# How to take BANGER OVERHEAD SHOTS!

It doesn't matter what your background is as long as it's looking good, because people are not going to see behind the scenes of your shot. Like if it fits the frame perfectly, just go ahead and use it as your background. Once the background is set, you need to add elements to your frame.
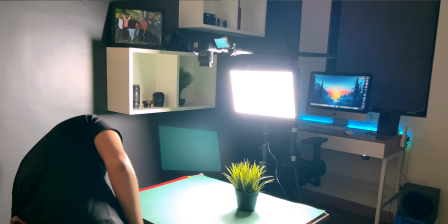Now this is a very important step, adding elements to your frame.
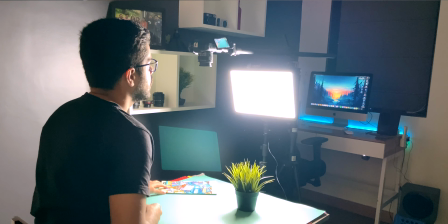So if you just put the subject in the center and nothing else in the frame, it will look very plain and boring.
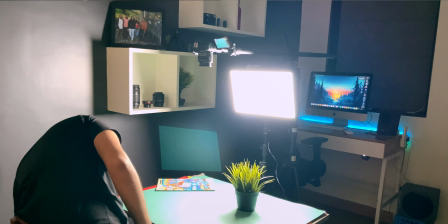That's why you need to add extra elements to complete your frame and set the vibe.
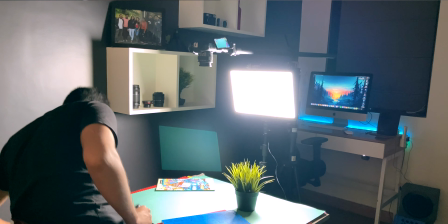Like I always use a plant. A plant looks very natural in your frame, and that adds to the vibe of the frame.
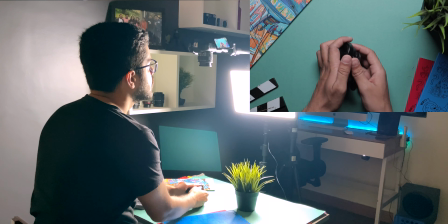And apart from that, I also use some notebooks, some speakers, headphones, or anything that it is that you find interesting and can be used in the frame.
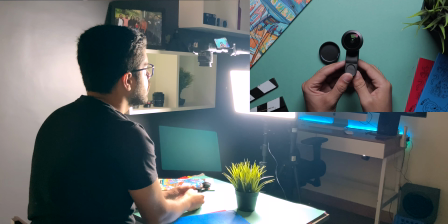So setting up the vibe of the frame is very important while taking a flat lay shot,
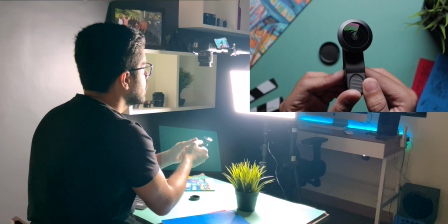and if the vibe of the frame matches the subject, then your shot will be perfect and people will love it.
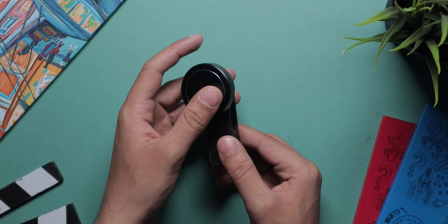So make sure that you have some extra elements, some notebooks, some papers, or some headphones, some speakers, even your laptop would do, or a mouse or a keyboard, anything would do, and just make sure to match the vibe of the frame. Once that is done, you will have the perfect shot. So hopefully these tips will help you take better overhead shots, and I would love if you take some overhead shots after watching this video and post them to Instagram, Facebook, YouTube, wherever, and tag me, because I would love to see them, and if I like them, I'll repost them as well. So go ahead, shoot some awesome overhead shots and don't forget to tag me. Anyway, that's been it. My name is Harsh Punjabi, and I'll see you guys in the next one.